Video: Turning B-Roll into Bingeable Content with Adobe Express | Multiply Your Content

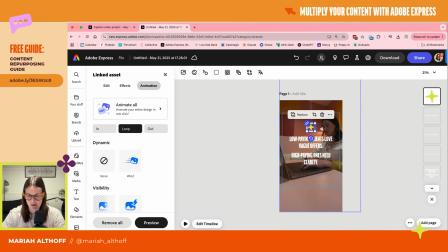[49:40]
Kind of I want that to be smaller.
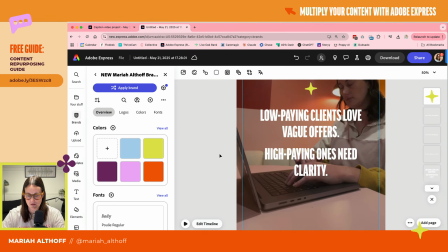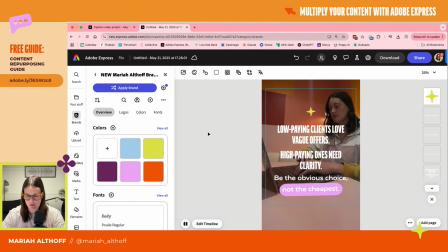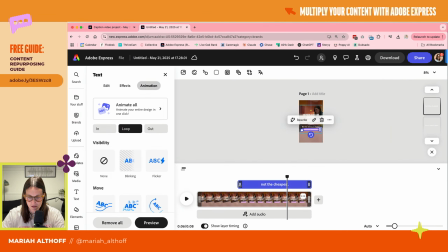[49:54]
All right, I want to edit it so that not the cheapest shows up just like a hair later.
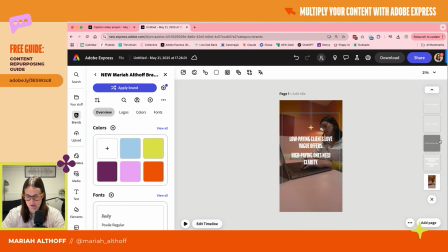So this will have trending audio over it.
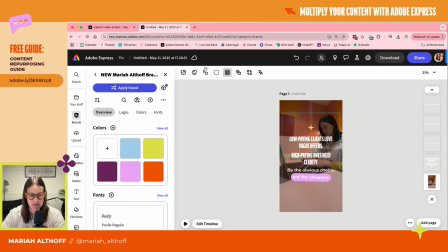[50:14]
Okay, cool. Love, great, done. We're gonna say text overlay.
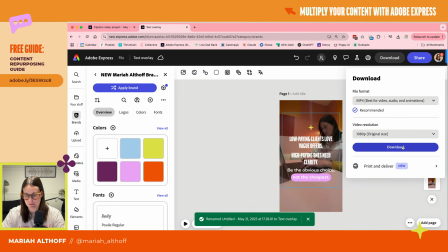[50:24]
Download. Okay.
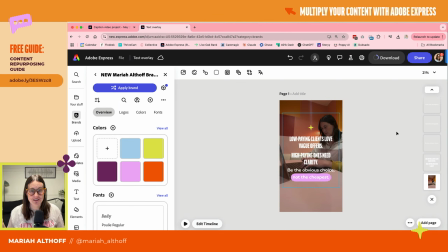[50:29]
All right, let's make our final post, which is going to be a carousel post now.
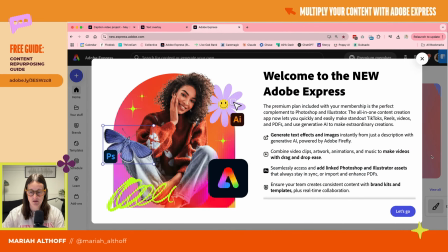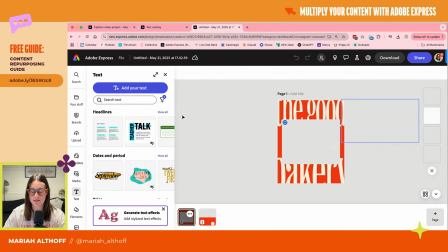[50:40]
All right, so now we're going to make a carousel post, and I have used this template before and I think it's so cute.
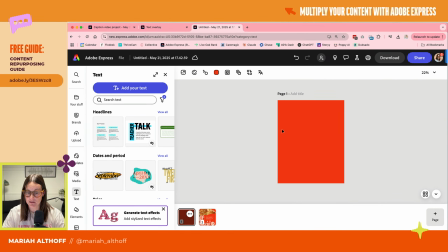[50:49]
But the first thing we're going to do is just delete everything, and we're going to add
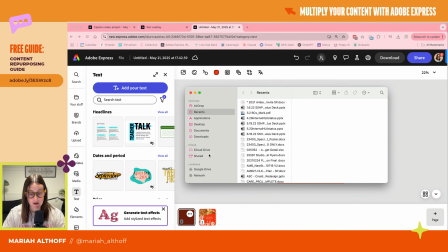[50:56]
a video.
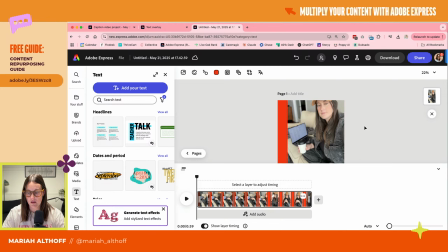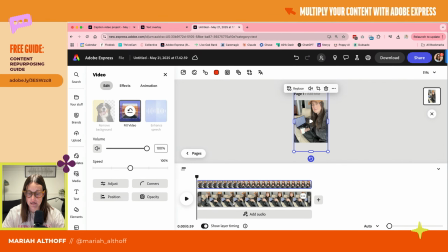[51:11]
Because videos are more engaging when they're the first slide of your carousel post.
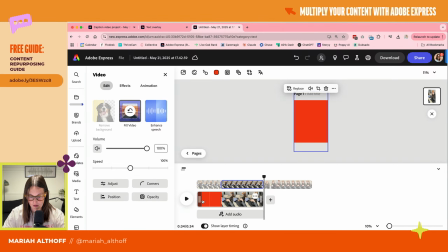[51:25]
All right. So that's all we want is this piece. And again, we're going to want to mute it.
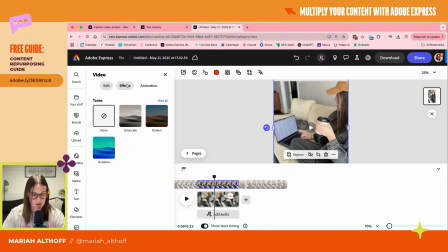[51:40]
Now I am going to darken it again because I want to put text over it.
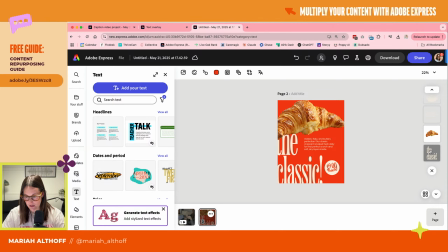[51:49]
Now I'm going to go grab the font from over here. I'm going to put
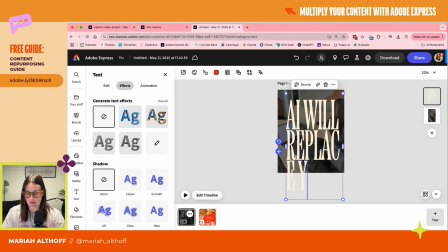[51:59]
AI will replace your business.
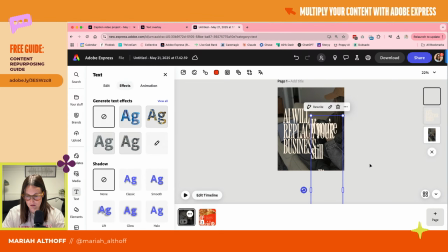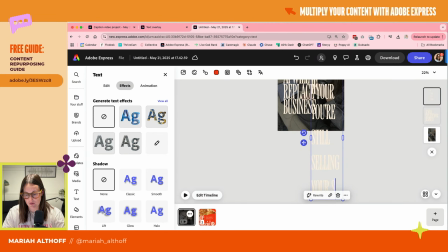[52:21]
If you're still selling your skills. All right.
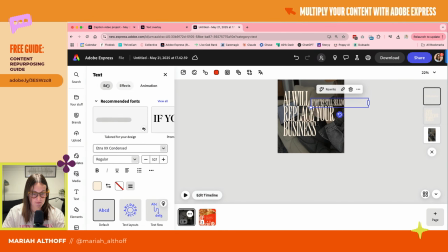[52:30]
Let's change the font. Okay. I want this to be the like big attention grabbing thing because people are scared of this.
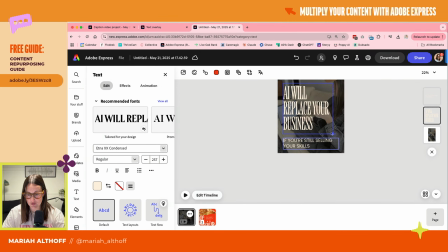[52:49]
And this post is meant to grab attention, but then teach people like, here's how you can be safe from AI taking your job. Because it doesn't have to. All right. So now here's what the front cover is going to look like.
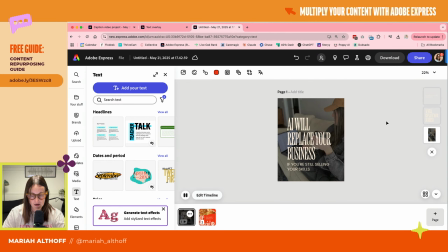[53:09]
Like that is engaging because the video background is moving, but we're going to have to tweak the timeline so that that doesn't happen.
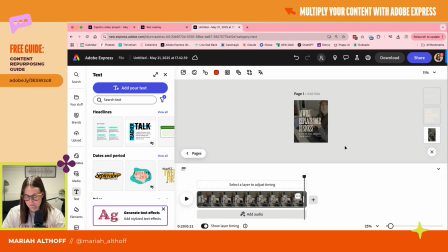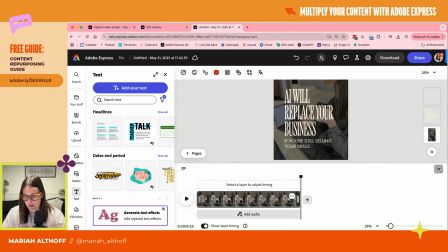[53:30]
But then it, the text also is really attention grabbing.
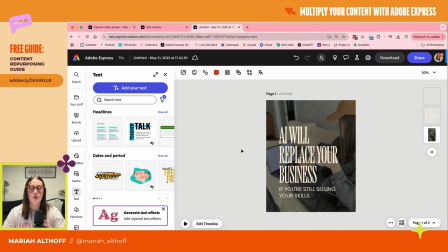[53:36]
So we are running out of time. So here's what the final is going to look like.
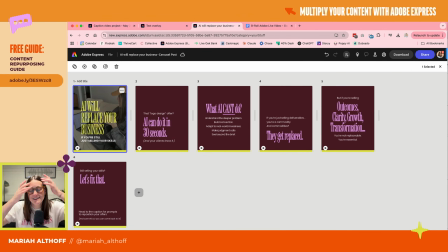[53:43]
I already made it ahead of the show. So drop in the comments.
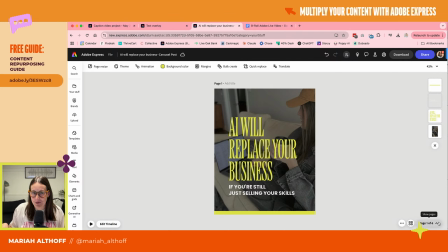[53:48]
Let me know what you think.